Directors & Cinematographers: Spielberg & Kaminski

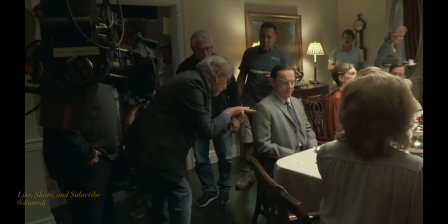1s
I'm Deontay Jenkins and here's what's on my mind. The relationship between a director and a cinematographer is the most important relationship that you can have on set. Now normally when a director finds a cinematographer that they work very well with, they stick with them. And that is definitely the case with Steven Spielberg and Janusz Kaminski. Starting with Schindler's List in 1993, their collaboration has spanned nearly three decades.
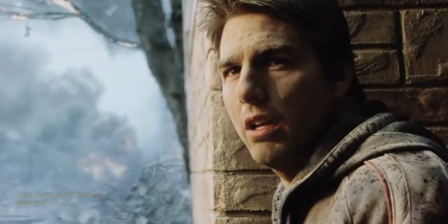23s
And in that time they've worked on films such as the aforementioned Schindler's List, Omnistad, Saving Private Ryan, War of the Worlds, Catch Me If You Can,
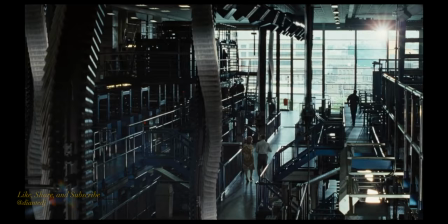32s
Munich, Lincoln, Bridge of Spies, The Post, and so many more in between.
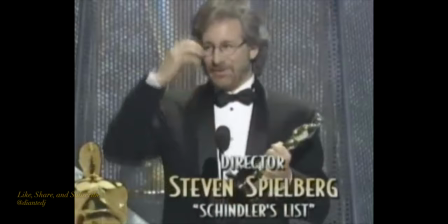37s
But it was in that first collaboration where they really gelled, with Schindler's List winning them both their first Oscars.
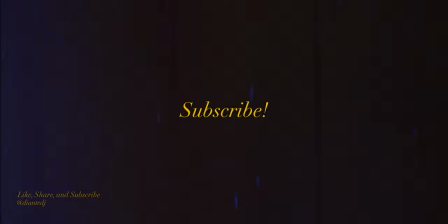43s
But before we get into that, if you like content about cinema, storytelling, and filmmaking, hit that subscribe button and make sure the notifications are turned on so you can see every time I post a video. Give this video a like if you think it's cool, and follow me on social media. The collaboration started after Spielberg saw Kaminsky's work in 1991's Wildflower, a TV movie which prompted Spielberg to hire Kaminsky for a film he was producing called Class of 61. Following this, Spielberg was so impressed with Kaminsky's work that he brought him on to do Schindler's List. Now, this could not have been easy for Janusz Kaminsky. It's hard enough to work with the new director, but especially the most successful director of all time, which Spielberg was even back then. Think about it. Before Kaminsky had come along, Spielberg had already made Jaws and Raiders of the Lost Ark and The Color Purple and E.T. And even though they came out the same year, Jurassic Park was even done with another cinematographer. So we're talking an all-time great resume that Janusz Kaminski had to work with.
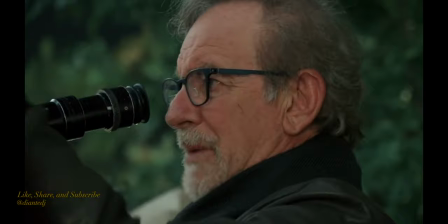97s
And in those highly successful films, Spielberg had already established a style. A very notable style, in fact.
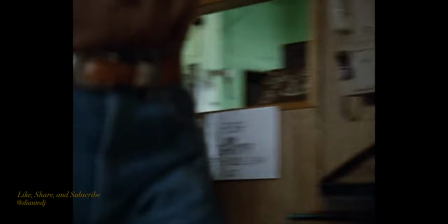102s
Whether it was Spielberg's blocking of the actors in the camera movement or creating multiple compositions with what's been called the Spielberg-Warner, even his use of long master shots and loving to shoot on wide lenses in general is something that was already established. Spielberg has often stated that he likes to compose every image himself and even chooses his own focal length.
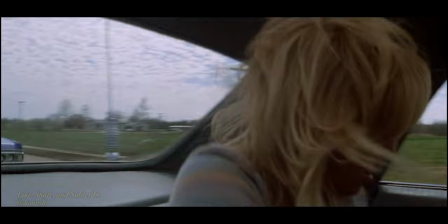120s
For me, directing is camera work and so I'm very on the front line of that. I've got to set up the shot, I've got to block the actors, choreograph the movement of the scene, bring the camera into the choreography, figure out when the camera stops, how it moves, how far it moves,
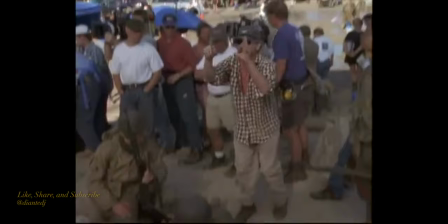133s
what the composition is, so I've always got my eye on the lens and that's what I do. I even pick the lens I want.
He's gonna shoot at that, you know, I would say with about a 50 mil.
So what can a cinematographer bring to the table with a director who pretty much loves to compose every image himself and has his own style of camera movement? With every director comes their own visual style and Janusz Kaminski knows that it's the director's job to place the camera.
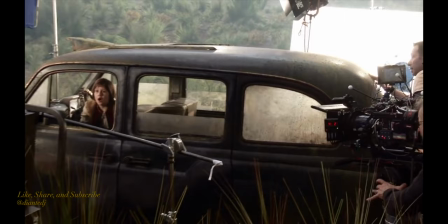157s
That's his job man, put the camera. That's the director's job. You put the camera where you think it should go and you're getting paid for it.
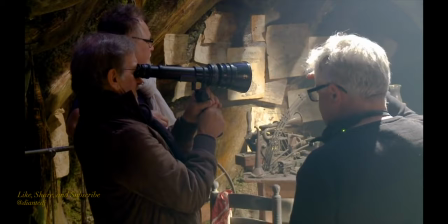165s
And then it's another story, how much collaboration there is, how much some directors are totally So it's the cinematographer's job to take the visuals that the director is creating and assist and enhance those visuals. And that's exactly what Janusz Kaminski does. Whether a cinematographer is composing the images himself or not, they have their own tools in their toolbox to use.
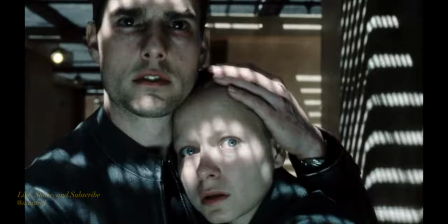188s
Tools such as lighting. To keep up with the quick on his feet Spielberg, who often works with 20-30 setups a day,
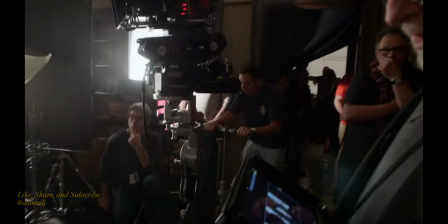195s
Kaminski lights in such a way as to give Spielberg almost unlimited freedom with his trademark dynamic blocking.
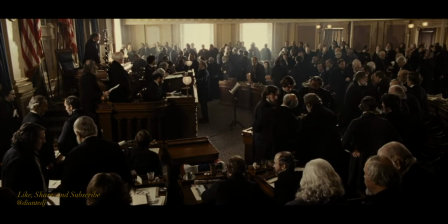201s
Kaminsky uses lights and blobs or layers not very defined but always with character and he uses smoke or haze in order to spread the light.
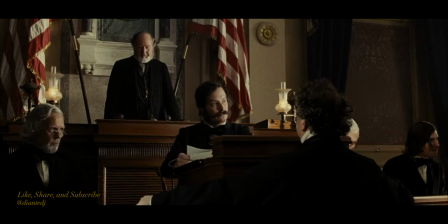209s
Haze becomes its own lighting source and further lowers the contrast.
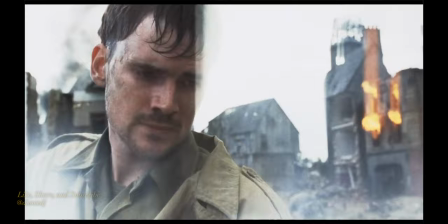212s
He often strips the protective coating and modifies lenses to get different types of flares or effects in the lens themselves. Janusz has a tendency to like punchy light sources and he doesn't like so-called natural light. Now that's not to say that Janusz Kaminsky does not compose anything himself or never places the camera himself. But typically things flow from Spielberg to Kaminsky. Spielberg has a vision. Janusz is helping him create that vision. Each of them have a job to do and neither of them step on each other's toes.
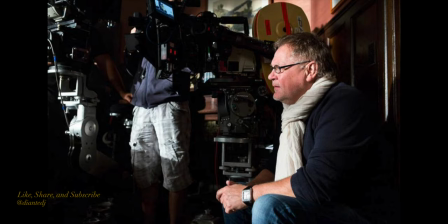237s
And one of the things that makes their collaboration so special is knowing each other's job and allowing them to do their job without very much interference. He does his work. I do my work. It's very complimentary. I'm very complimentary of his work.